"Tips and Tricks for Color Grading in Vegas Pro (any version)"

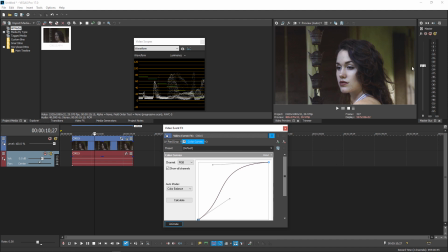[4:13]
We don't want our attention drawn over here or here or back here. We want it drawn here to her face. So always keep that in your mind when you're adjusting things to keep the subject as bright as possible. Now that we've done that, that's a giant improvement right here. And I could actually just use this image as is, but I'm going to go farther.
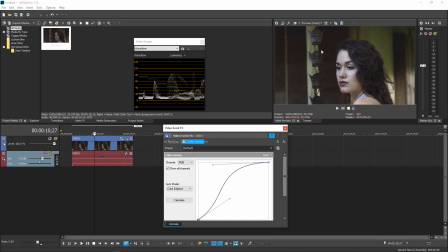[4:32]
The thing that I'm going to do here is I'd like to make the background blue, and then bring up the saturation of her skin tones. Now, you hear a lot about the orange teal look, and what I want to say about that is that nobody's orange. Nobody should look orange. If you look orange, it's not going to look right.
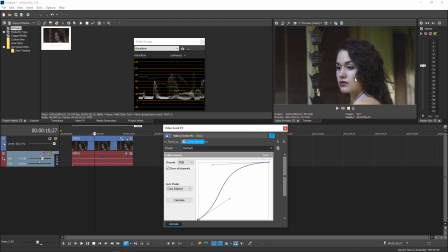[4:51]
It looks unhealthy. You look like you have hepatitis or something. So nobody's orange, really. When they're saying orange teal, orange is really, you could say, flesh tone, saturated flesh tone versus teal. But that, I guess, doesn't sound as easy as orange teal. Because I think orange teal doesn't look right.
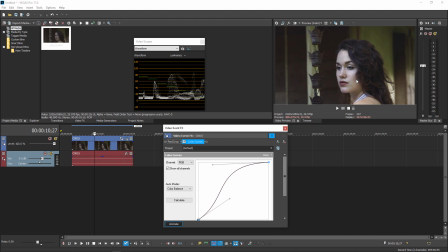[5:09]
It doesn't look natural. And you don't want to heavy-handed in your grading. You don't want to grade it so much that people are like distracted by it and noticing it. So I should mention, if you wanted to, let's say this image was out of white balance, what I would do is I would do the exposure first. And now if, let's say this image wasn't white balanced, what I would do is I'd go into my effects here and I would get the white balance plugin.
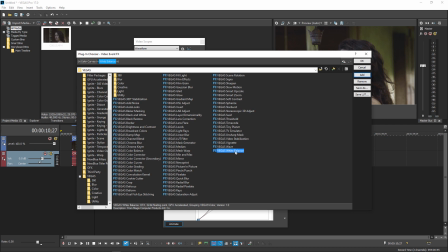[5:29]
Just double click it and it pops up here. This is a great tool.
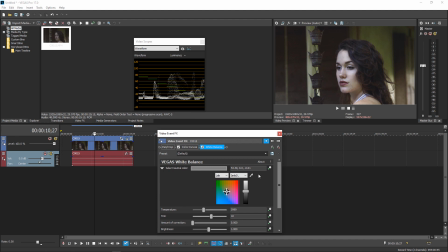[5:33]
If there's something that's white already in the scene, you would just drag this dropper over there and click on it and see where that got you. But notice that I don't really have anything that's white, so I can't use that method. Now, also you should be aware of the default values when you come in here. So the temperature is 5999 and the tint is 10.
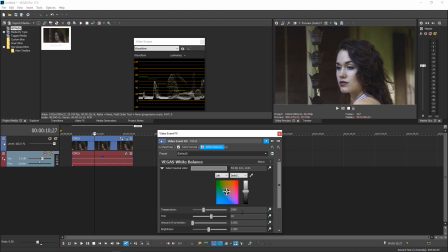[5:53]
So those are our default values, and then 0 and 1, because you might need to take them back to their default level. So to adjust the white balance, all you got to do is just adjust the temperature, and you see it moves, it changes like that, makes it really blue, and this really warms it up.
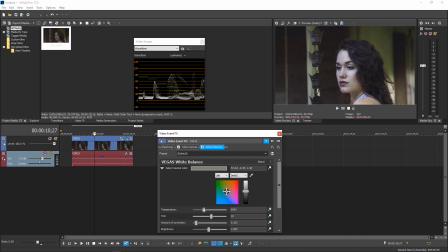[6:11]
And it's just a subtle adjustment that you usually have to make, and you can just adjust this to where you felt it's appropriate. Like that alone kind of cools off the whole scene, and that alone may give you the look that you want, but the whole scene is cooled down, including her face.
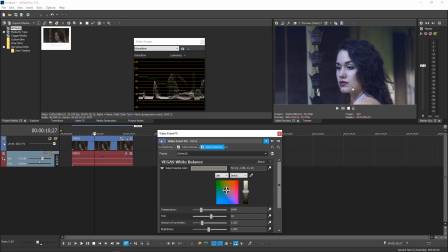[6:27]
And you really want her face to be pop out a little bit more. You don't want it to have the same cast. The other thing to note is when you're trying to get a fine level adjustment on this, you can literally just type the values in. And then that gives you really precise control over the values.
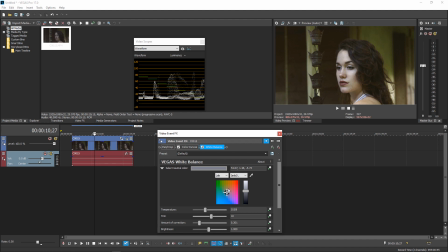[6:43]
The tint would be more for like if you were shooting under fluorescent lights and let's say there was a green cast, you would use this to pull it into magenta. And the magenta would cancel out the green cast from the fluorescent lights. So that's one thing there.
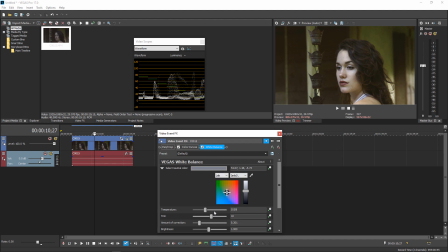[6:57]
That's what you could do to white balance if it wasn't white balanced. And you can also press control and drag. That gives you a little more fine control. But usually what I'll do is I'll just type in numbers because that's very precise. But since I think she's white balanced already, oh, and what the scope you'd be looking at is you'd be looking at the RGB parade to see.
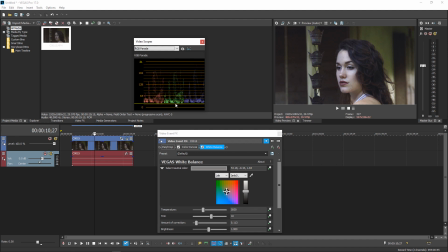[7:16]
But you can see already that this is pretty well lined up. There might be it's a little off now because but you'll see when you're dragging these around how they see how they're shifting, everything's shifting.
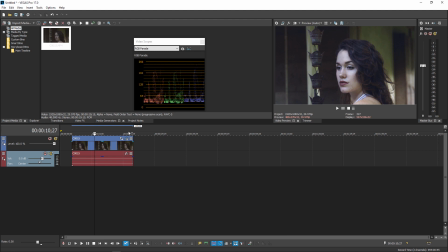[7:26]
But we're going to go ahead and kill this plugin because she is white balanced.
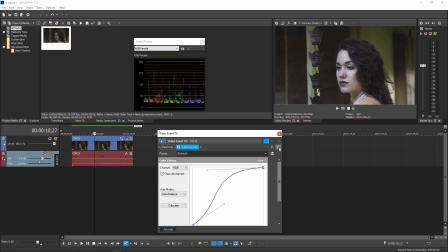[7:32]
So you make sure you're clicked on this plugin chain and you click that, and we're back to where we were. So that's just if you wanted to do white balance. Now, the next thing is, like I said,
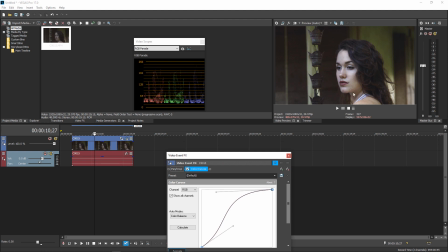[7:43]
we wanted to add some blue to the background and saturate her skin tones to give us a more contrasty look to make her face pop even more than it is.
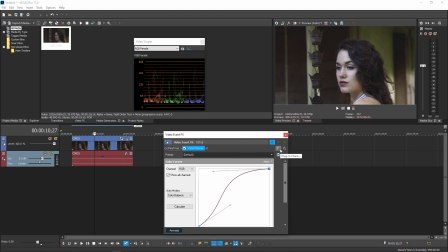[7:52]
So the first step in that is, there's just two steps really, three steps more to go all together. I say that to remind myself of something.
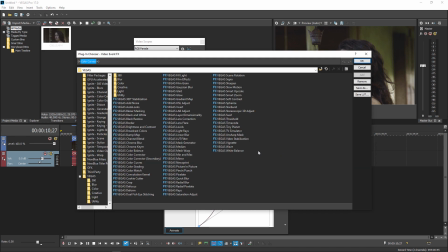[7:58]
But what we'll do is we'll click FX here, and what we can do is we can just go ahead and add everything that we're going to need right now. So we're going to add the color corrector, double click. We're going to add the secondary color corrector, and then so I don't forget, I'm going to double click broadcast colors.
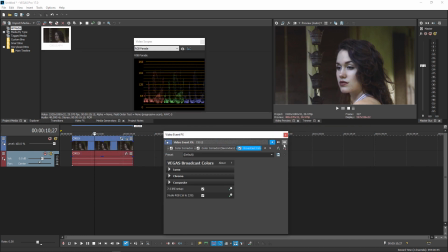[8:17]
Okay, and then we go okay. Now here's all these plugins up here.